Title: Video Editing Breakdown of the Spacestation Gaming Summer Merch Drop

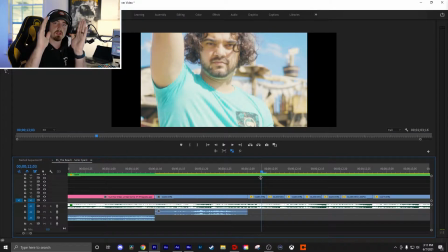All I'm doing is taking a section of the clip, then I copy it over and I reverse it. And I just keep doing that. In this case, every time I went back to the original forward clip, I zoomed in a little bit.
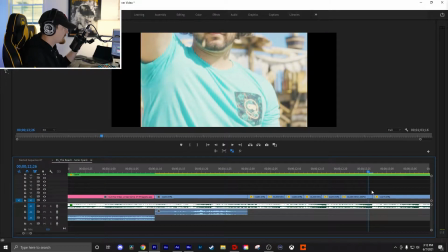And it just kind of added this really cool effect.
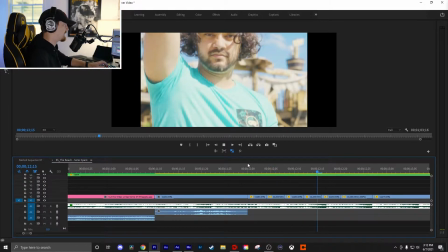It's those little things that you add that really like kind of tie it together. This is just a clip of Pax looking cute AF.
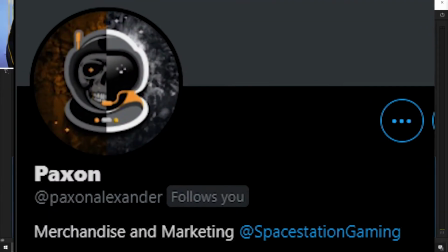Fun fact, this is Pax. He's the guy who makes the merch that you like to buy and wear. So everybody make sure to say thanks, Pax. This is the type of shots I love and I love to see.
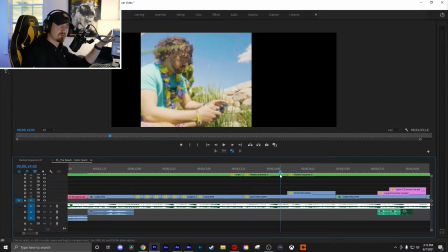This is a candid shot. He didn't know I was filming him. He was on his phone. He was chilling.
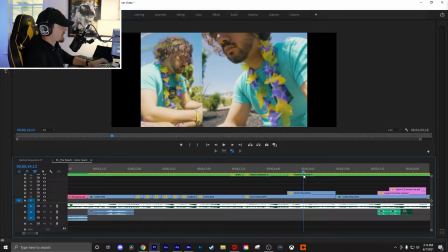This is an actual shot of Darnell. Then it cuts to this shot. Now this shot, the second shot, he did know I was filming him.
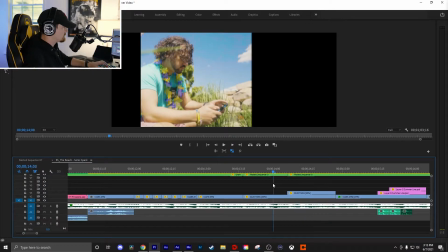But I told him, I said, hey, just keep doing what you're doing. And that's what he did. You know, you keep the same shot and you add that second shot at a different angle.
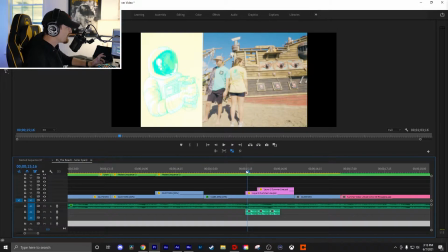Here's another thing I want to talk about. It's okay to make mistakes. If you notice here, this color, this is so bad.
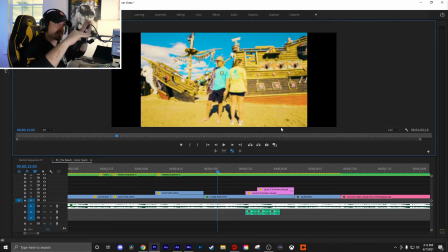What actually happened is I accidentally doubled the color grade on some of the clips. You know, it happens. It's a shot of Paxton and his girlfriend, and then it cuts to clip or picture of the logo.
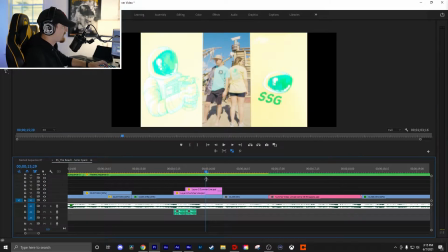So right here, it's going 20% slow-mo, bump up. And then I cut back into a normal speed, and it just kind of adds a cool little push in.
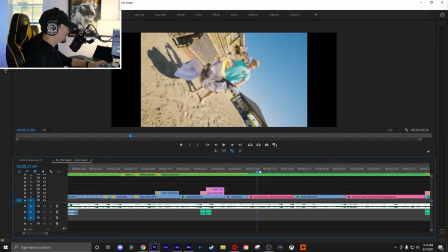So here I, you know, rotoscoped the towel and kind of had that trailing effect.
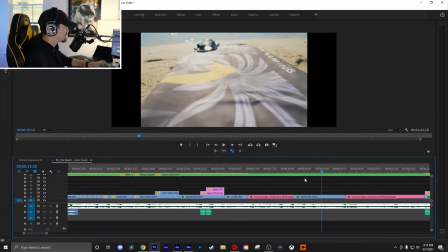I thought it was cool, very subtle. You'd kind of have to be looking for it. Cut to this detail shot of the actual towel with the faded flip-flops. I was kind of like adding a little bit of suspense to the flip-flops. So the next shot is Pax with the towel. Pax is super talented and he could do backflips and much more. So he's on the trampoline, he's bouncing.
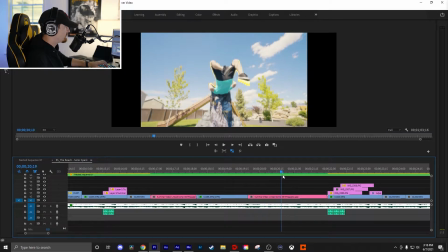He backflips into it to reveal the towel, and bam. This is probably one of my favorite shots with that trailing effect. It just looks so sick.
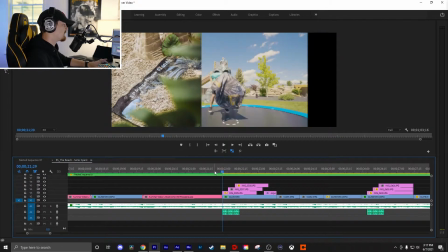So that takes us into this shot. Once again, copying the same format of the pictures.
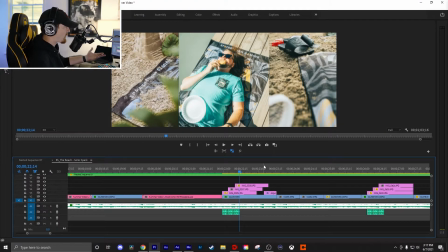Boop, boop, boop. You're not gonna have time to really process these photos unless you stop, which was kind of like the whole point. I wanted it to be kind of fun. If somebody wanted to stop, look at the photos, whatever. But it's just kind of to add some more.
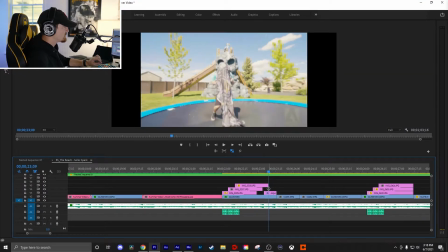So I added this fake zoom in using an adjustment layer and putting transform on there,
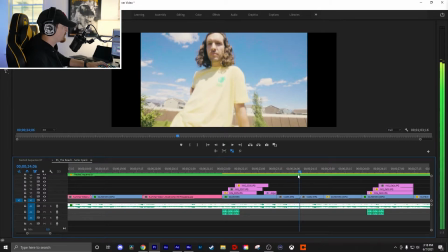because this shot is me actually walking up to Shonduras. So it's fluid.
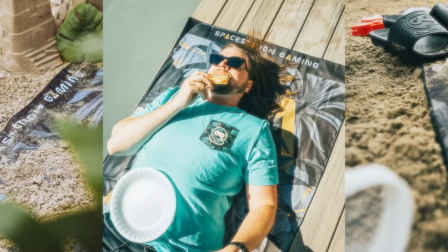It's like one fluid little motion, as you can tell. Just a shot of Tyler shooting the pirate.
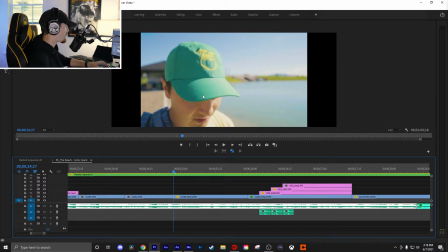Pax looking cute again, rocking the green and yellow coconut hat.
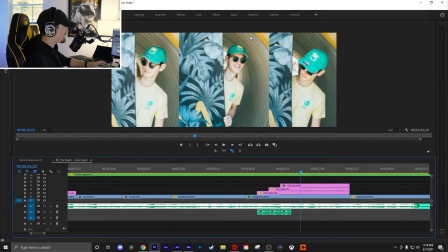So I kind of use this to, you know, show off the hat, you know, Brendan looking oh so adorable with his towel and stuff.
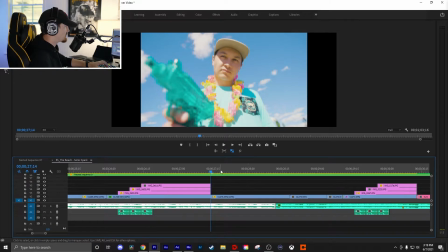Look at that big smile. Then we move into him shooting this little water gun, which I thought was cool. He looked gangster. I loved the colors. This was actually the first shot I color graded.
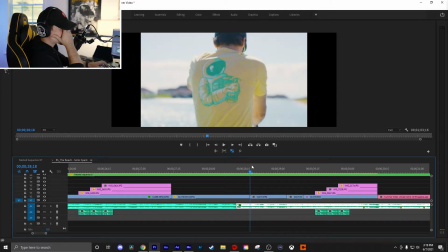Oh, it just, dude, I think his name is Alex. I'm so sorry. I kind of forgot his name. I am so sorry. He works in a different department. He's on this paddleboard, right? Okay, now it's like a little bit, it's like a medium shot.
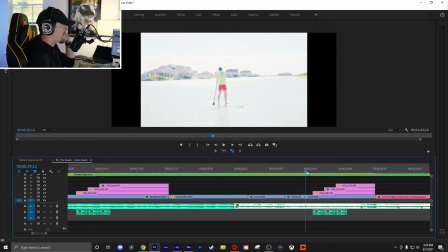So we go from a tight shot to a medium shot to a wide shot. Then it cuts to the photos of him actually out there.
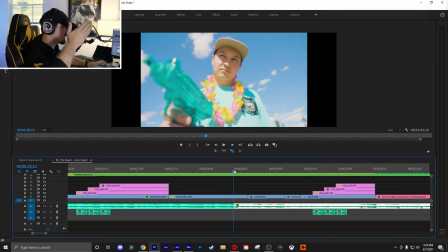Listen again, and it's all on beat, all of it. The scene changes to the picture clicks.
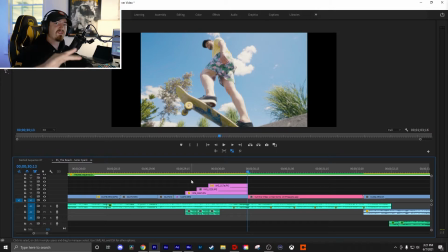Editing to the music is, then we cut to the shot. I love adding shots like this, candid shots, whatever. This wasn't planned. It's a fourth wall break. I think it's really cool, and so I use this shot to do that. So it kind of moves into Pookie crashing.
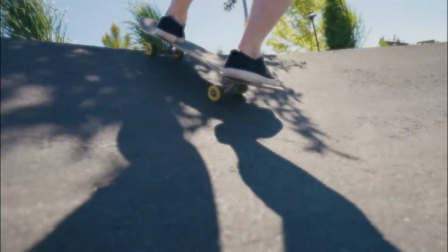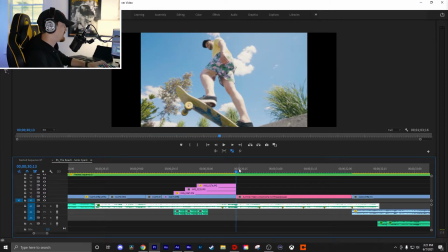Going back to that effect, the trailing effect, that's what I did here. I did it with every shot. So you'll see it on Pookie.
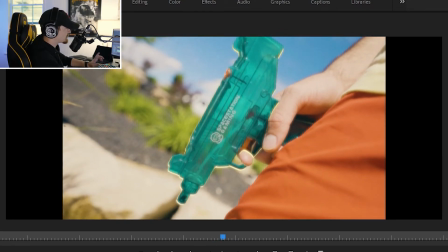Then it cuts to the little gun again, which I do it with the ball here.
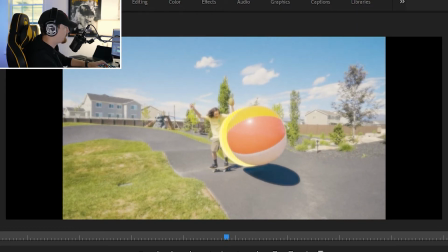This one didn't go too well at the beginning, but when it kind of caught on, oh, it looks so cool with that ball.
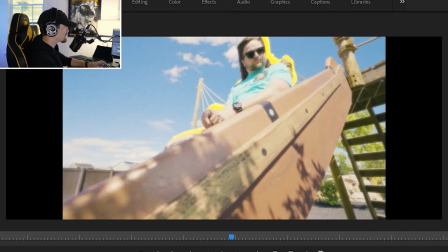I do it with Tyler's body. Again, looks pretty sick. And then Chicken's arm while he's eating.
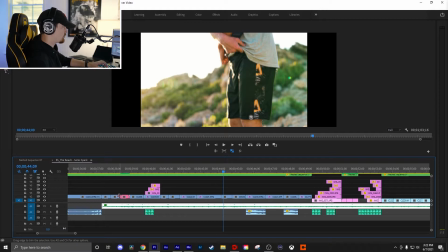All right, so what you'll start to notice, the clip's way shorter, way faster, way punchier.